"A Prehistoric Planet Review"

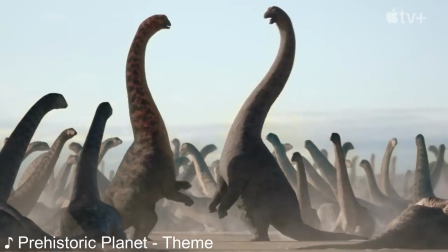[0:02]
Hey, what's going on guys, it's Bagas here, and I'm excited because yes, we're actually doing it.
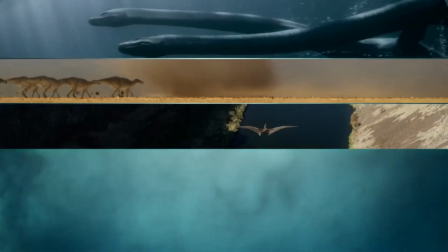[0:07]
Today, we're going to be doing a full review of Prehistoric Planet.
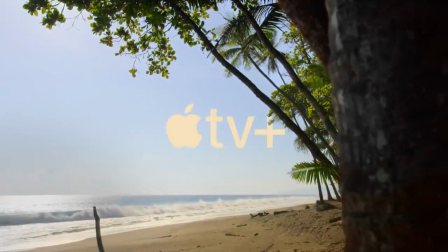[0:12]
Now, fun fact, as of right in this intro, I haven't actually watched the whole thing.
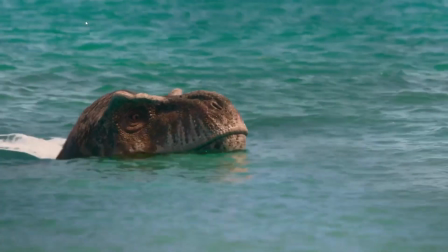[0:16]
I have only watched the first episode, then got really busy and didn't really have time to properly watch the rest,
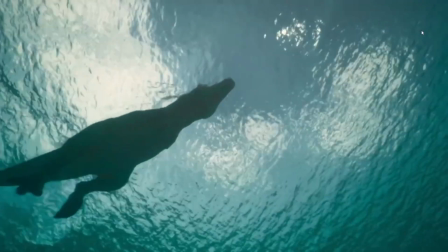[0:22]
so this will be my first viewing of episode 2 and onwards. Anyways, let's begin the review.
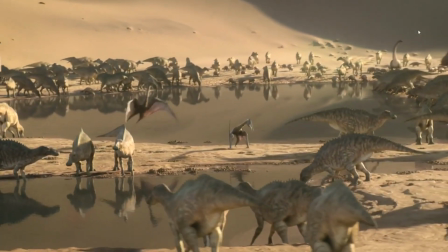[0:31]
Prehistoric Planet is a 5-episode nature documentary series depicting the prehistoric animals from 66 million years ago.
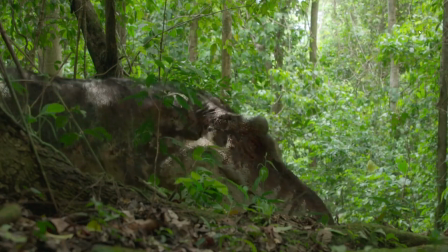[0:37]
The episodes are themed around the different biomes on Earth, and we see several different animals with separate mini-stories for each.
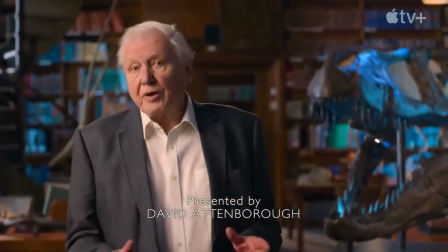[0:43]
The documentary is also narrated by Sir David Attenborough.
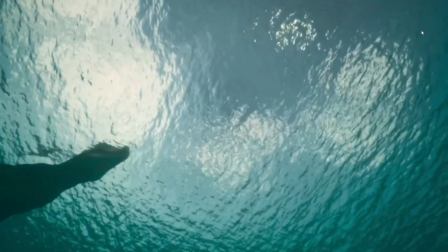[0:49]
The first episode focuses on coastal areas, and it starts with a male T-Rex and his family crossing an inland sea to an island as the mosasaur hunts them.
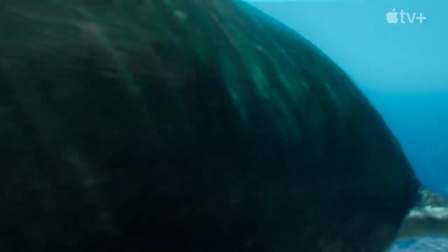[0:58]
And I like how the hunt is mostly passive, which is more realistic, and the actual kill is just the mosasaur pulling the baby out of the water rather than it jumping out of the water.
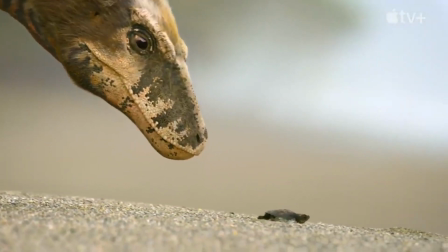[1:06]
The Rex then enjoys some turtle flesh while the babies learn how to hunt. We then see the different nesting strategies of different pterosaur species,
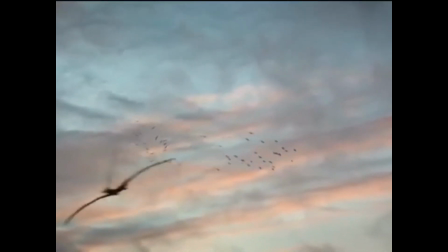[1:14]
followed by the hatching and subsequent action scene of Alcyone hatchlings trying to reach the mainland while being chased by other pterosaur species.
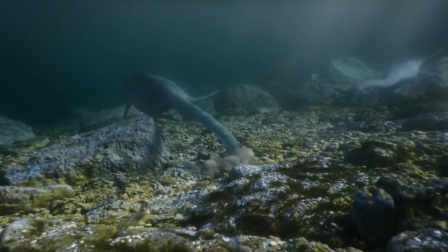[1:22]
We then get introduced to a mother Tuarangisaurus and her calf as they consume pebbles, and the mother mates with a male.
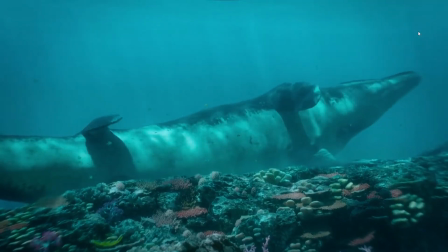[1:29]
We then see a Hoffman's mosasaur hanging out in the reef,
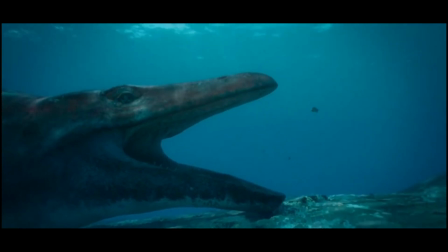[1:32]
and I like how there's a fake out as we think the mosasaur is about to eat the tiny fish, when in reality he just wants to get clean and relax.
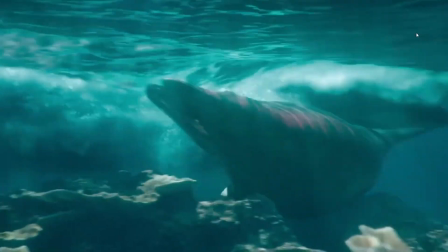[1:40]
Then a rival male appears out of nowhere, and we get a cool fight scene between the two. And also, I appreciate how none of them die, it makes it more realistic.
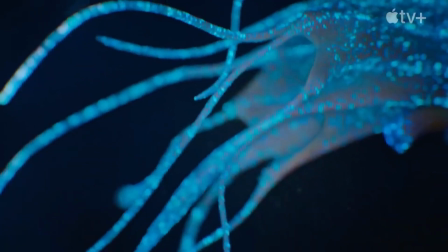[1:47]
We then witness a beautiful mating display from bioluminescent ammonites,
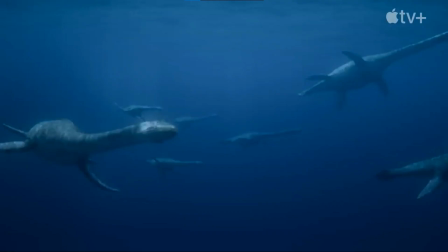[1:52]
and then we get back with the Tuarangisaurus with the mother seemingly distressed and a species of mosasaurus called Kaikaifilu.
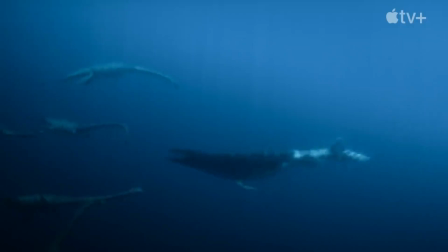[1:59]
I think I pronounced that wrong. Anyways, it shows up before the pod chases it off.
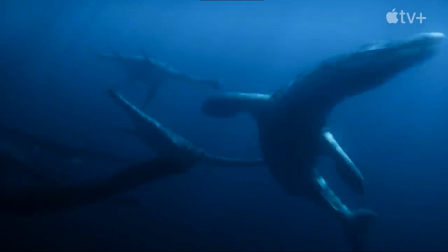[2:04]
Kinda like how modern dolphins chase off great whites. The distress was apparently caused by the mother being pregnant, and the episode ends with her giving birth and her baby taking its first breath.
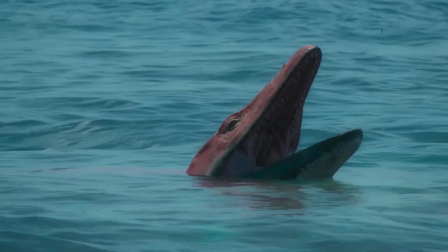[2:13]
I like how the episode is mostly relaxed with small bursts of action that just makes it really easy to watch.
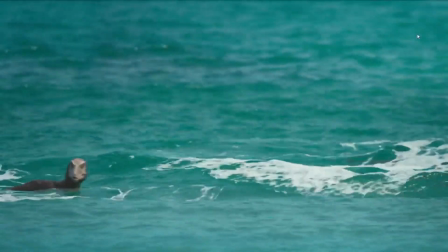[2:20]
It's also just a really good episode to introduce the premise and set the feel for the rest of the series.
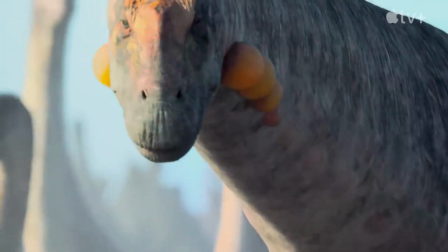[2:26]
Episode 2 depicts dinosaurs in the deserts and begins with a Dragonoctis mating gathering and a battle for dominance between two males.
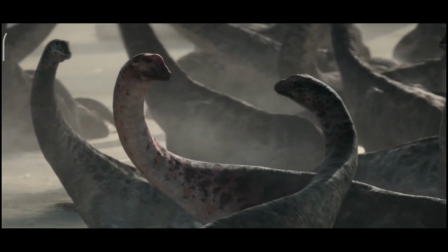[2:33]
I like how the choreography is kind of like a combination between sumo and boxing,
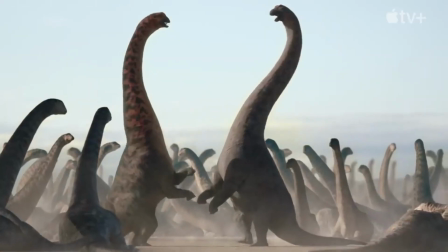[2:38]
and you can really feel the impact of each hit and the weight of these massive sauropods.
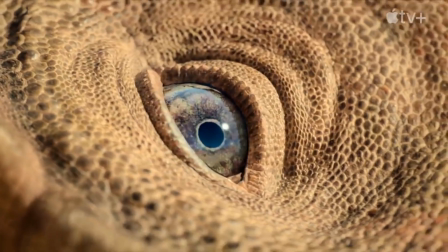[2:43]
We then see a bunch of sleeping Tarbosaurus and Velociraptors hunting little lizards around them.
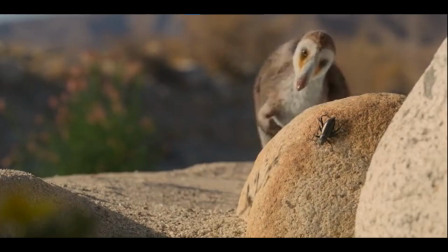[2:48]
Soon after, we see the Mononychus scene where it hunts termites inside a log. Then the rains briefly come and the Mononychus tries to hunt the new prey that comes with it.
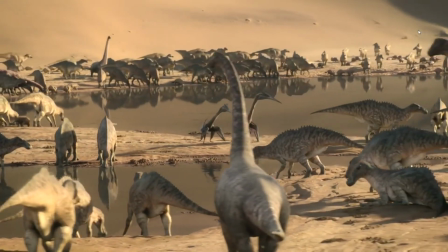[2:56]
We then see several different species of dinosaurs trekking around an oasis, including a Tarbosaurus,
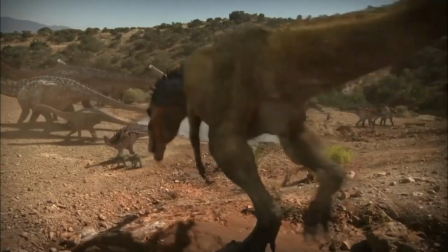[3:01]
and it honestly reminds me a lot of the watering hole episode from Dinosaur Revolution.
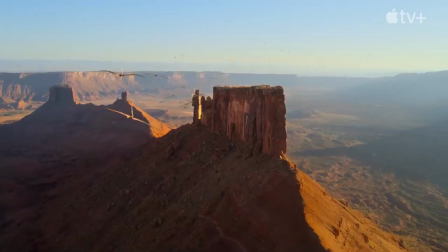[3:05]
We then see the mating grounds of Barbarodactylus, which happens to be atop a plateau, and we see an aerial dogfight between two large males.
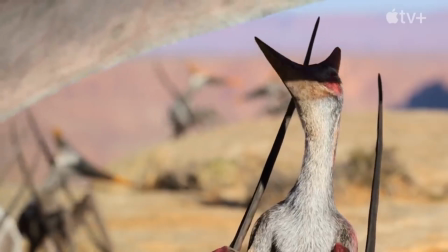[3:12]
In a hilarious turn of events, one large male mistakes a sneaky smaller male for a female, and it ends up being the smaller sneak who gets to mate.
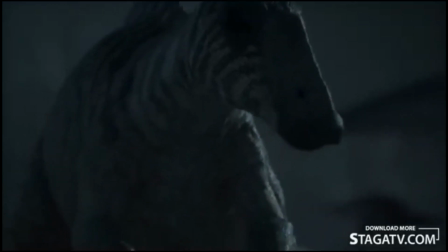[3:21]
The final part shows the most extreme of desert conditions with a herd of Cicinosaurus migrating through the harsh environment and actually using stars to navigate,
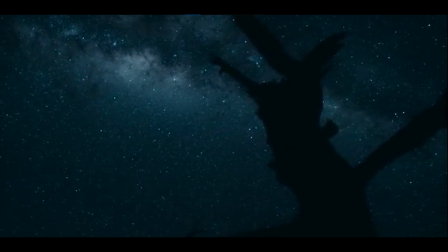[3:29]
which is a really cool concept that I never considered before. And after passing several dunes, they reach their destination in the coast.
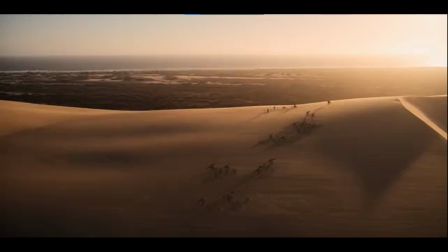[3:36]
This final sequence reminds me a lot of Disney's Dinosaur, and I also do like how it subtly connects the previous episode as well.
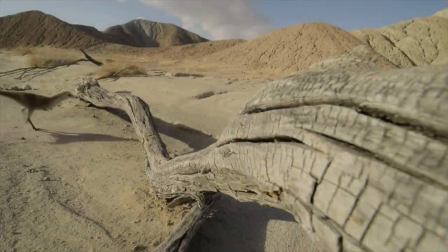[3:44]
This episode as a whole had a much slower pace than the first, with very little action,
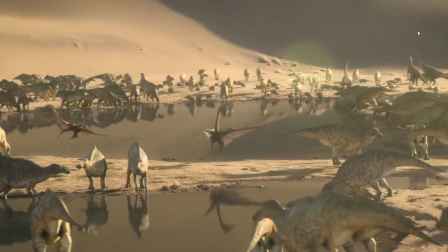[3:49]
and it instead focuses more on the environment and the conditions of the desert. And you know what?
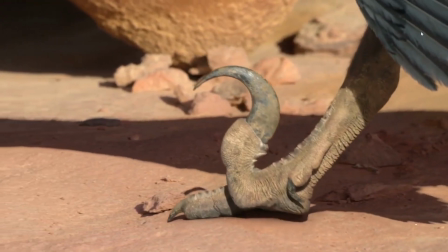[3:54]
I actually quite like how they're varying it up on what they cover, and so it's not the same thing over and over again.